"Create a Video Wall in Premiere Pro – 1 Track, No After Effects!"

Beyond this point, let's add a little bit of 3D and a little bit of movement to this frame now.
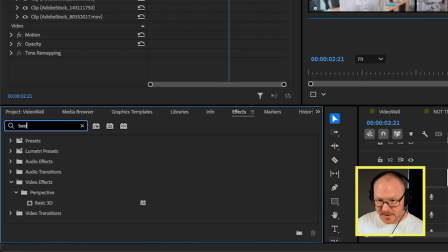8:20 What I'm going to do is go over to my effects panel and grab the basic 3D effect and I'm going to drag this above my border.
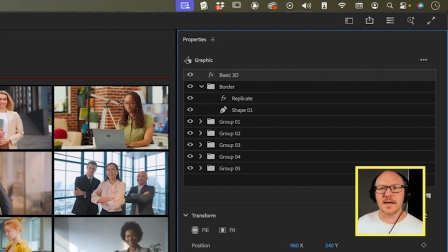8:28 I'm going to select the effect in properties and then go over to my effect controls.
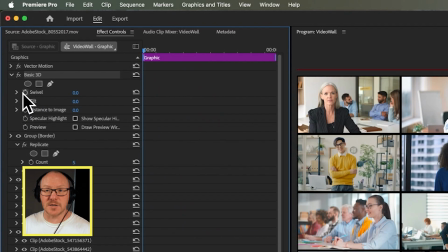8:33 And what I want to do is move my playhead to the very start and I'm going to turn on keyframes for swivel, tilt, and distance to image. And then I'm going to move the playhead towards the end of the graphic and I want to add keyframes there as well.
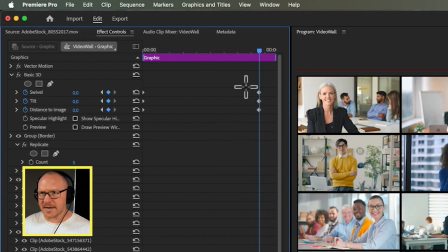8:47 And I want it to sort of ease into the end of the graphic here. So I'm going to marquee select all of these keyframes, right click and choose ease in.
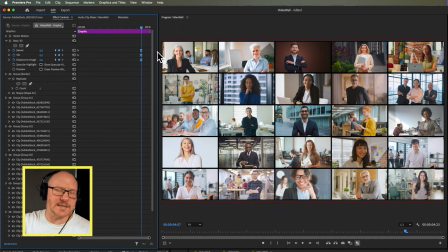8:56 And this is probably where I want the graphic to end up at the end of the animation. But at the very start, I'd like to be zoomed in and a little bit on an angle here.
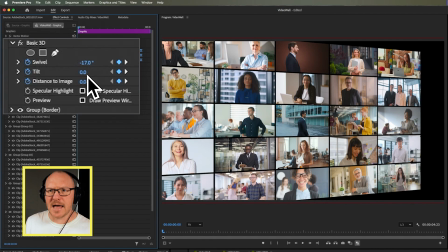9:06 So I'll start by adjusting the swivel. So maybe something like that. And then the tilt, maybe something like that.
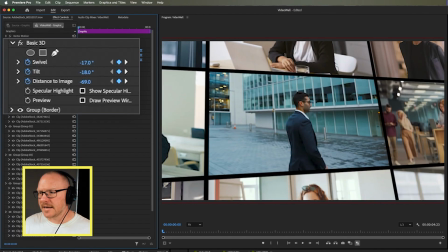9:14 And then I'm going to zoom in towards the image like this so that we very quickly have a graphic that looks like this.
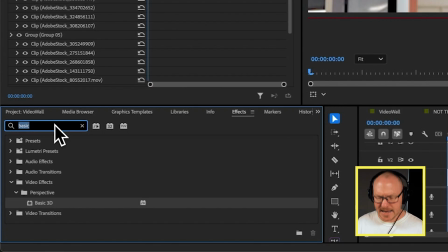9:26 But I reckon I can probably make that a little bit better by adding a transform effect, because I would like it to rotate a little bit.
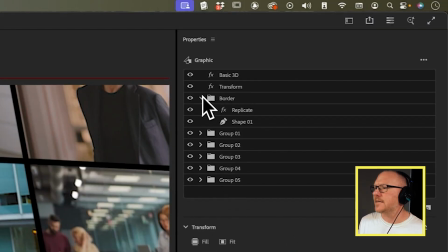9:34 So with the transform effect, I'm going to drag this below the basic 3D, and I want to go over to the rotation keyframes.
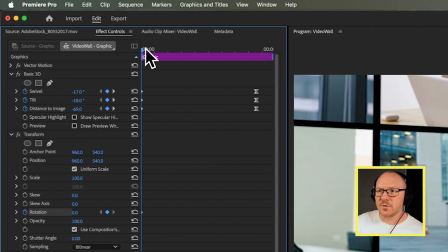9:43 So I'm going to turn on the keyframes for rotation. I'm going to move my playhead over to those eased in keyframes that I created before.
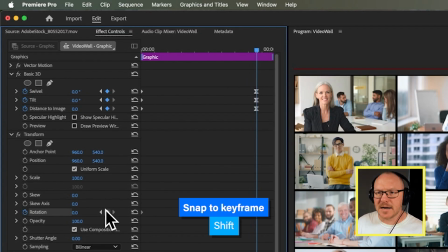9:51 I'll hold down shift to snap to them, and then I'm going to add another keyframe here.
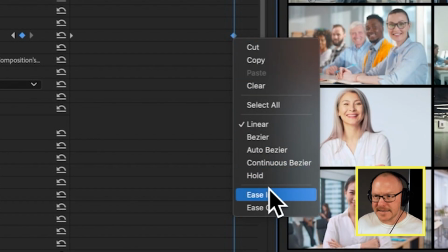9:56 I'll right click and ease in that keyframe as well.
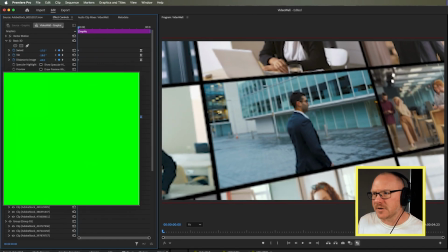10:00 And then back to that very first keyframe that I've just created, I'm going to adjust the rotation so that it looks like the camera is turning as it's pulling away.
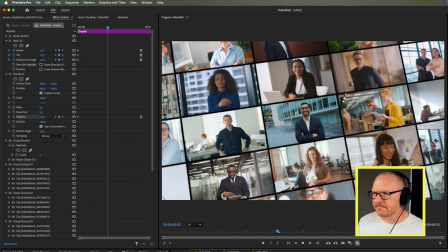10:09 And I think this just makes the movement look a little bit more interesting. So I think that's all really good now. There's probably just one last effect that I would add to this, and that is to create like a 3D curvature to the frame as well.
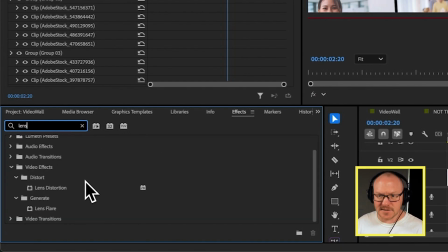10:24 And to do that, I'm going to use the lens distortion effect, and I'll drag this up.
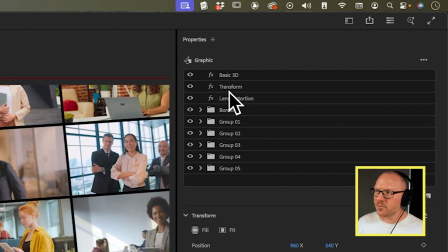10:30 I'm going to keep this underneath the transform effect, and over here,
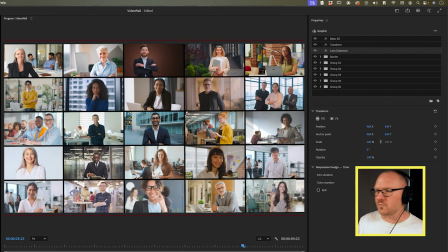10:34 probably the best place to set this is with my playhead towards the end, just after these keyframes have settled.
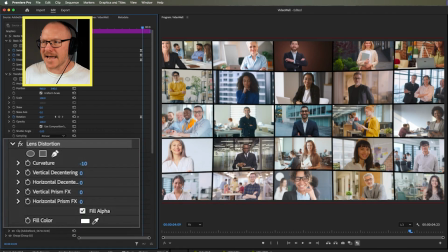10:41 Over here where we have lens distortion, I'm just going to turn the curvature down, and you can see it starts to curve out towards the edges of the frame.
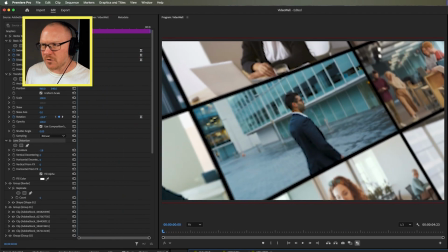10:49 And that will be all the way through the animation as well, creating a nice kind of 3D arc effect. And there you have it. We have a nice quick video wall effect, and we've created it entirely inside of Premiere Pro.
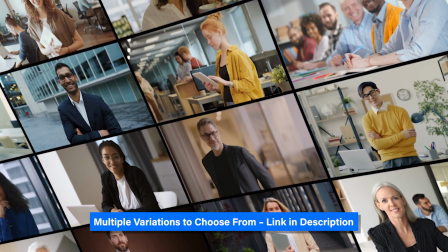11:07 Don't forget, if you wanted to download this as a template with a few different variations, I will make it available on my website. But otherwise, I hope you found this video useful. And if you did, please remember to like and subscribe, and maybe check out some of these other videos as well.